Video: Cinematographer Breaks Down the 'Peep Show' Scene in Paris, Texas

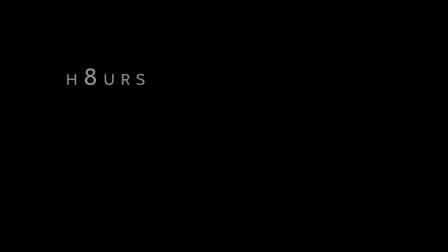My name is Piero Basso. I'm a cinematographer from Italy but based in New York and I'm the chair of the cinematography program at New York Film Academy in New York campus.
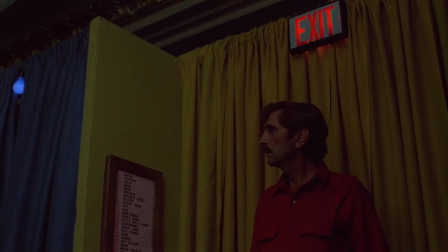There are two peep show scenes in Paris, Texas. The first one where he goes and finds Nastasja Kinski, his former wife,
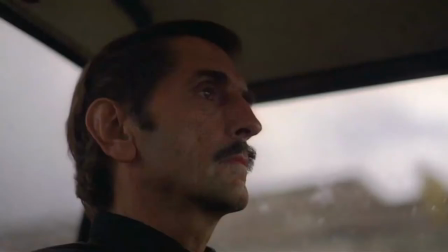but he doesn't reveal himself and then he goes back again after he decides to do what he's going to do at the end of the movie.
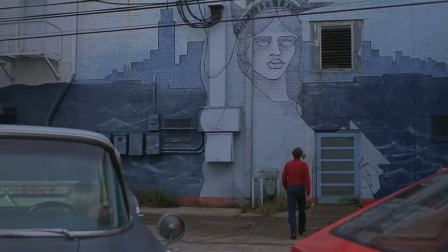And so the second time, the light is very different from the first one. The first one, he drives a blue car following the car of the wife, which is red.
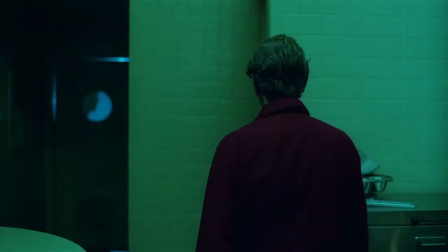He enters through a door that is literally in the Statue of Liberty on a blue wall.
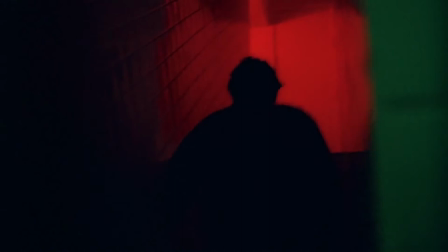Goes into a room where there is a green light from a fluorescent, but then up the stairs,
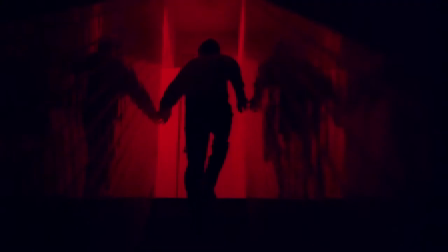it's a brilliantly red light that leads into a door where the club basically is. and the club is again red,
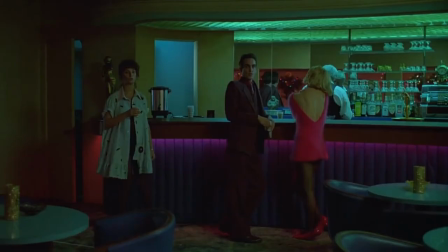blue, white, until the moment he sees her.
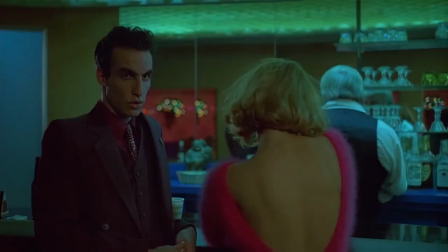And the moment he sees her, he's walking into the green light and he's walking into the green light because the green light is really distressed emotional moment that he's living.
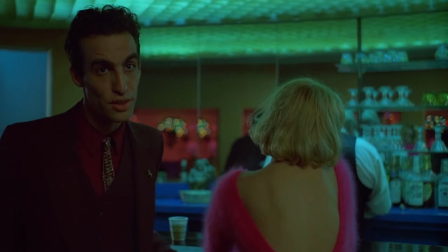He's trying to rebuild a life, but on the other hand, he's still not feeling completely into that dream.
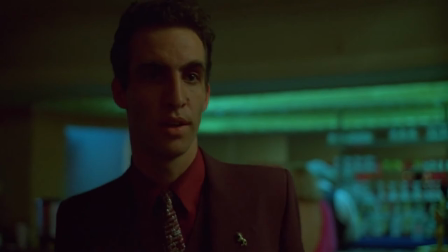He's not ready. And if he doesn't talk to her, when the guy tells him that the place is closed, he walks away.
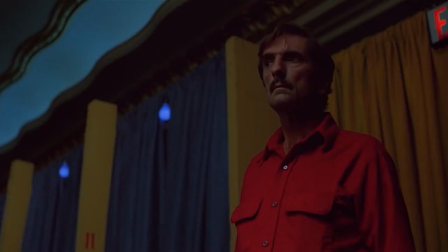At that point, she turns around to see him, which is one of the most beautiful shots, think of the movie and he goes into the peep show the color of the
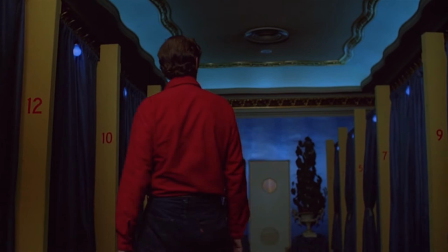room are again red white and blue there is no real connection between the two word he's gonna leave but the next time
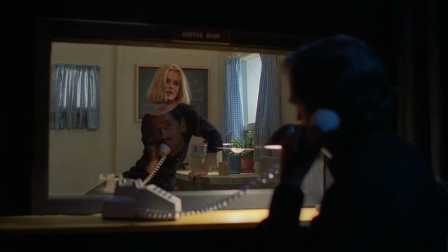when he comes back everything changes there's no more green the colors are real you have Eridine
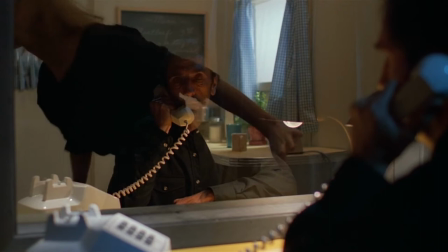Stanton lit by a simple light on the face on the other side of the glass and the only way that Anastasia has to see him,
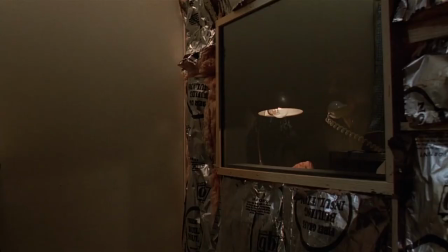is to turn off every light in the room, because this way the mirror is not going to be a mirror anymore, but now it becomes a glass.
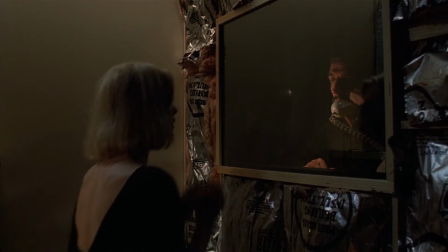She can actually see him. And I feel like that is a very powerful metaphor, if we accept it, of the way Robbie Mueller sees lighting.
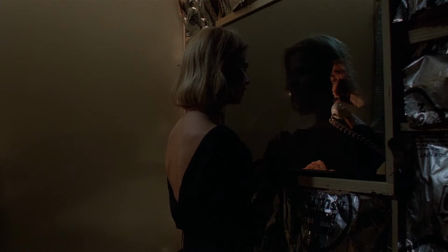He sees the light is what is needed to see reality, and sometimes reality is visible only when you are very careful in what you light and how you light it.
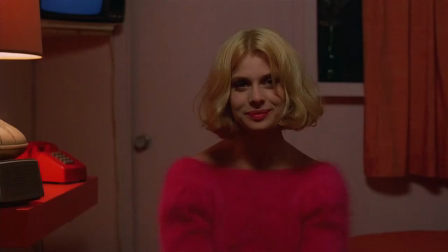I wonder if the approach that he had of that scene was, you know, we have two people.
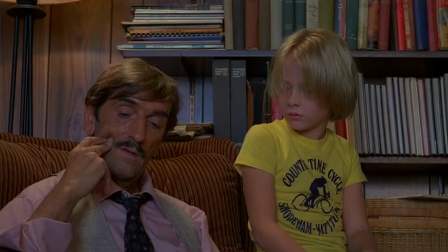These two people are separated by their past.
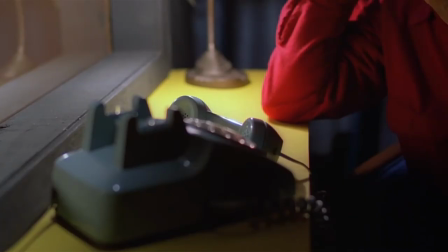And the only way to break that barrier is to decide not to look at that past anymore and to start to consider what the future can be.
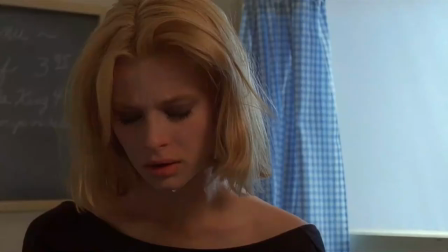And the only way to do that is to slowly take away the light from that past and let it go into the darkness, let it go away,
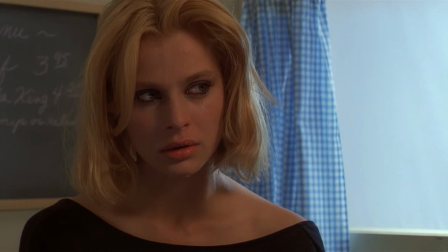let it drift, you know, whatever rancor,
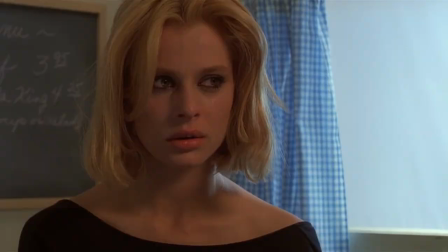whatever pain, whatever sufferance, and also whatever beautiful memories that were there, let them go and start to look forward.
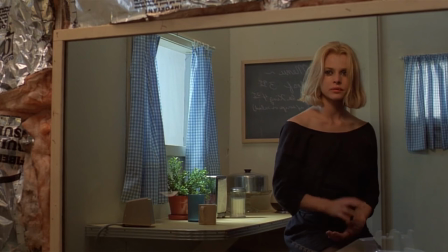And so for Nastasja Kinski, instead of seeing the back, which is reflected in the mirror that she's looking in,
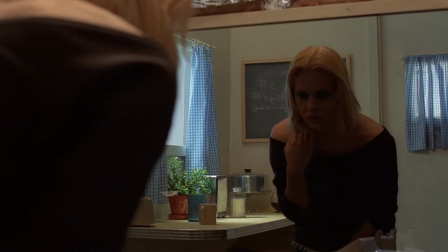you know, herself, but also the back of the room, she needs to see him.
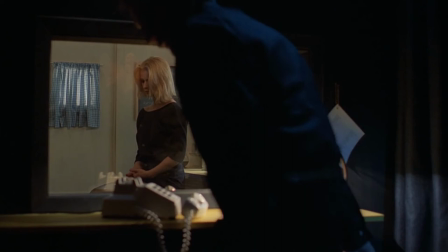And on the other hand, at the beginning of the scene, and Harry Dean Stanton turn around the chair.
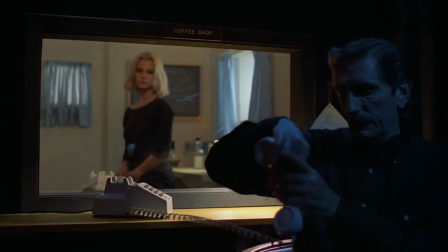And he turned around the chair to look the opposite direction because he doesn't want to talk looking at her.
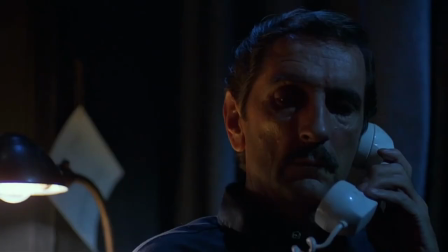And so in some way, he as well is not ready to face the reality that he's passed that barrier.
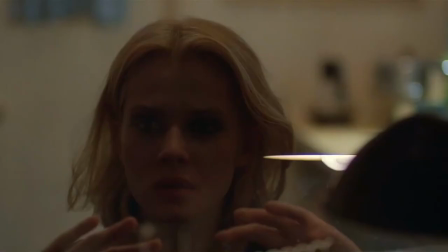And only later on, he finally finds the energy, the strength,
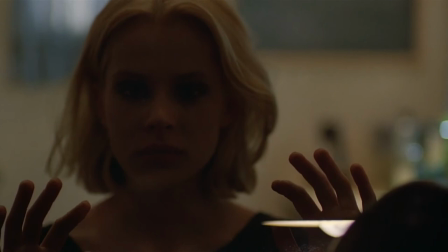the power to turn around the chair and to in some way transition from a third person story
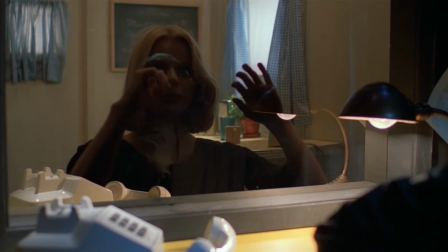to the first person story that is not telling about these two people anymore,
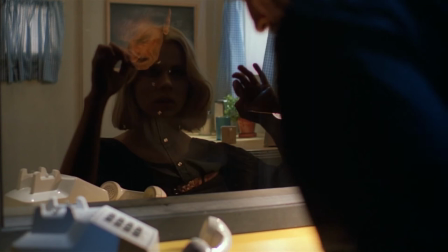but is talking about her and him.
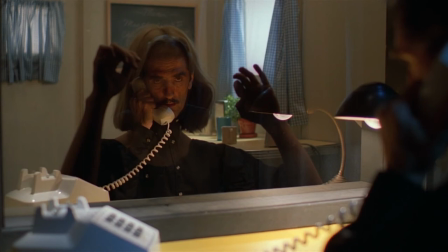He's like on a stage performing for her to make her understand that she needs to let go,
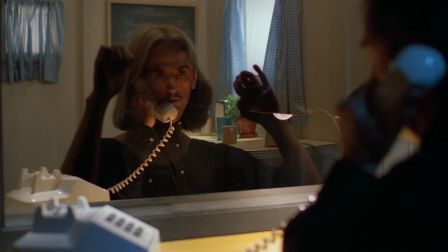as he is doing, so that they can find in the middle.